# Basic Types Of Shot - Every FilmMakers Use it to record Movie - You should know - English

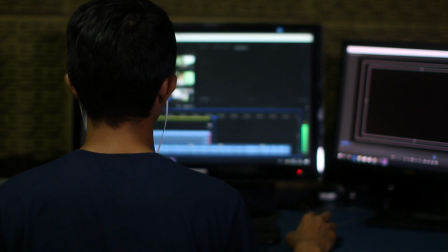0:05 As a cinematographer or a video editor, you will have to take many decisions,
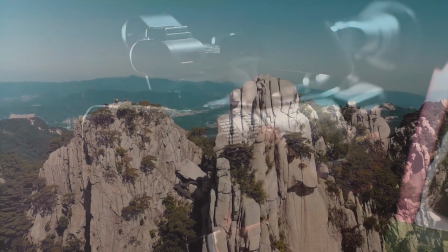0:11 such as your camera placement, how far you need to record from your subject, the type of shot, and many more.
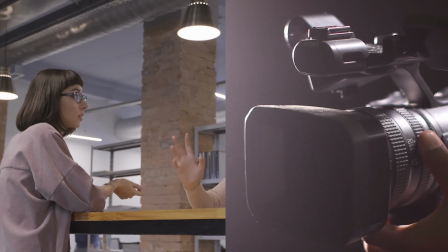0:20 When there is any communication between people, the distance between the camera and the subject determines if there will be a dramatic impact.
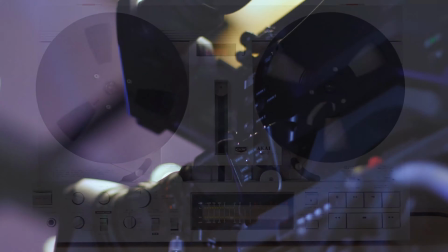0:30 While shooting films, 6 types of shots are used.
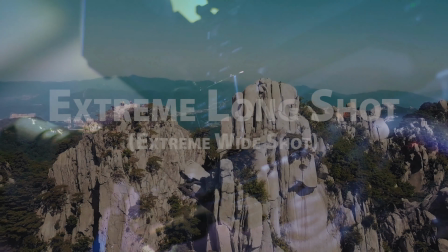0:33 From these, the first one is extreme long shot, also known as extreme wide shot.
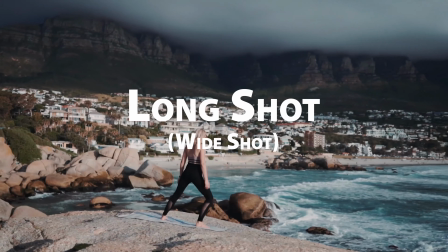0:39 The next one is long shot, also known as wide shot, followed by medium shot,
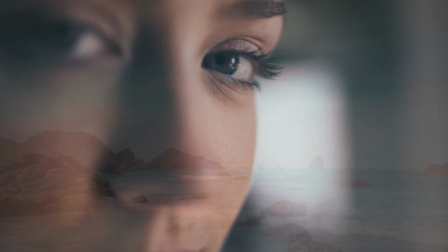0:45 medium close-up shot, and extreme close-up shot. First, let's begin with extreme long shot.
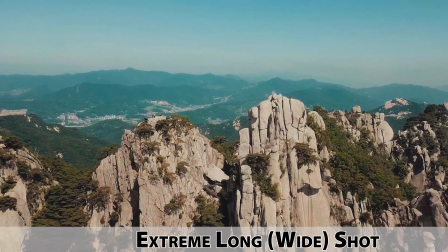0:52 In this, the camera is set at a large distance from the subject and the entire location is covered,
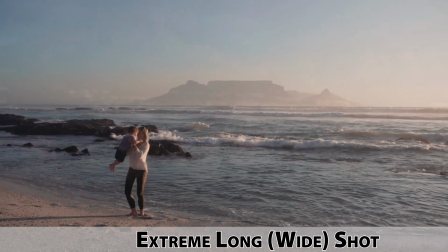0:59 which allows the audience to get an idea about the whole location. After that, there's long shot.
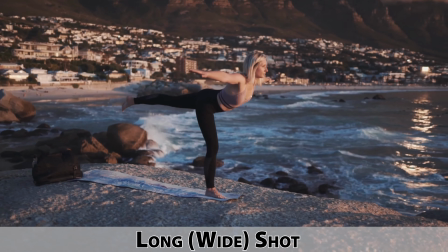1:05 Here, the camera is slightly closer to the subject and the background is part of the shot.
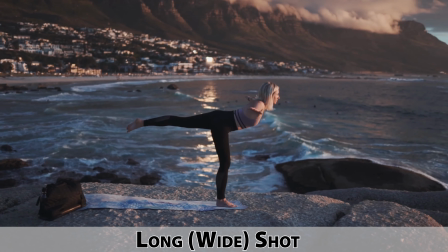1:11 However, the background isn't as important. The shot of the subject covers them from head to toe and their movement is important.
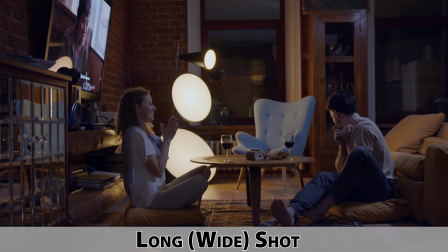1:20 Say, a walking scene or an action shot where the subject and the surrounding environment's information is covered.
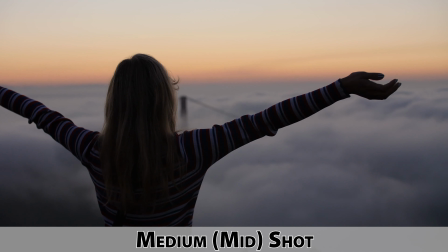1:27 Then there's medium shot, where the coverage is from the knees or waist to the head.
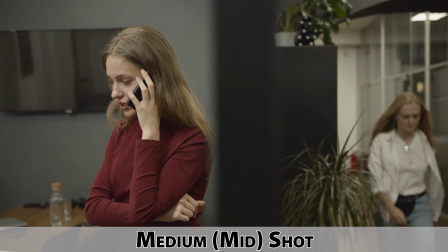1:33 Here, the character's body language is important, while the background becomes even less important.
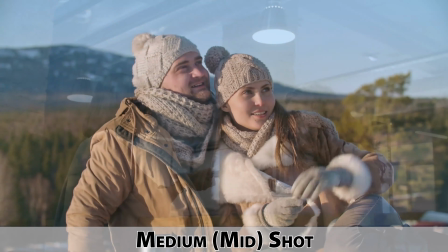1:39 If you want to show a conversation, you can use this shot. Next, there's medium close-up shot.
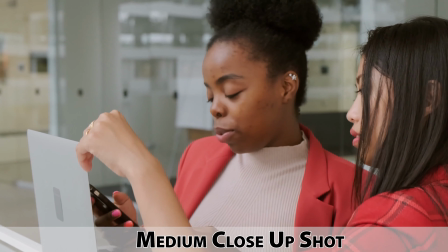1:48 A medium close-up shot involves coverage above the shoulders or chest.
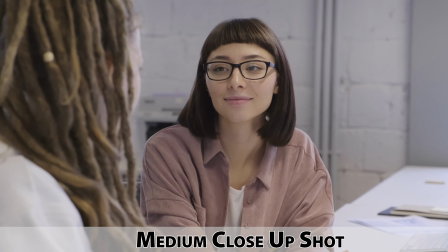1:53 If you want to show the reaction or emotional payoff of a subject in a story,
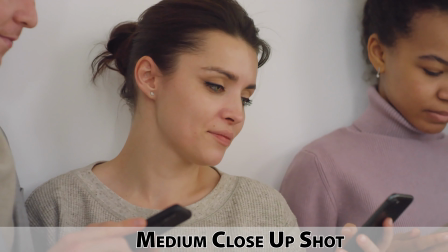1:58 you can use this shot because it is ideal for portraying a reaction.
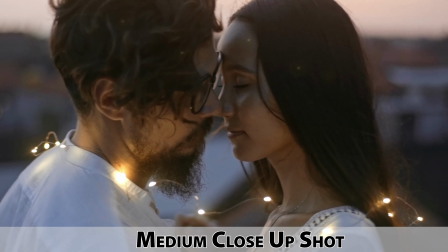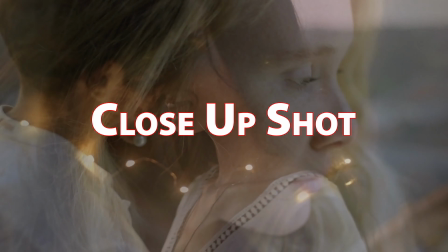2:08 After that, we have close-up shot.
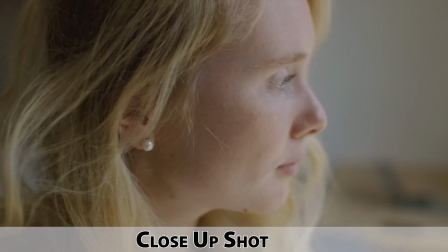2:10 Here, the background is completely removed and the face is covered at a close distance on the screen.
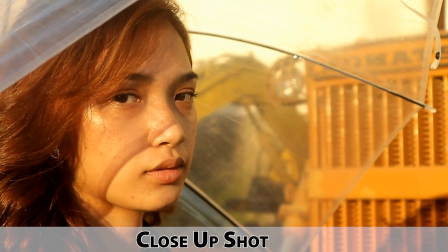2:17 In this, the subject's emotion or the face's expression like happy, serious, sad, and so on are covered.
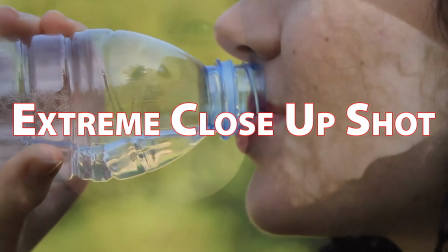2:25 For this, you will have to use a close-up shot. Finally, we have extreme close-up shot.
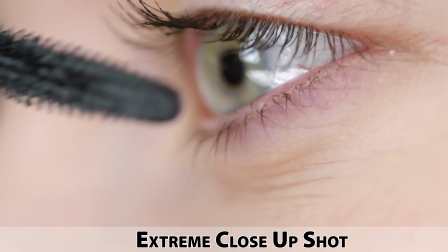2:31 The face of the subject achieves full frame coverage in this shot.
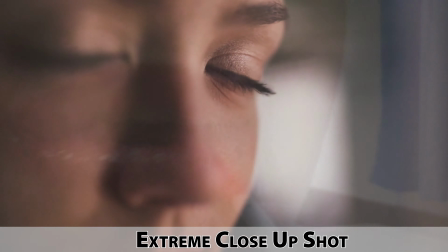2:35 If you have to show slight movements or expressions of the face, or if you have to show a moment of tension, you can use an extreme close-up shot.
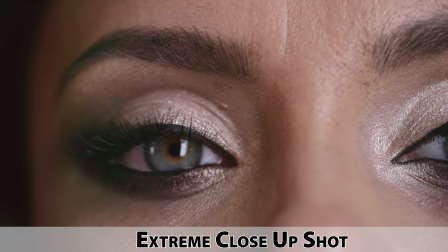2:44 Typically, if you want to show an exact part to the audience, say lips, nose, tears,
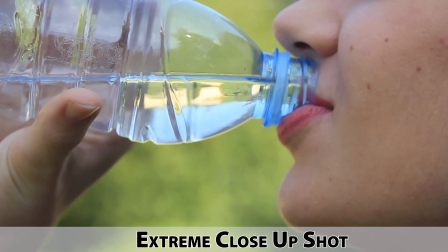2:50 etc., then you'll have to use an extreme close-up shot. These are a few shot types which are used in cinematography.
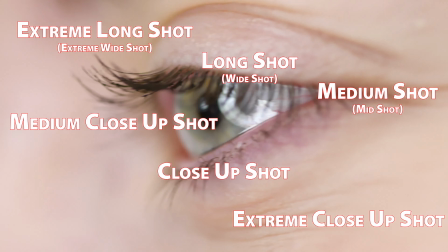2:57 So friends, thanks for watching this. I'll see you in the next one.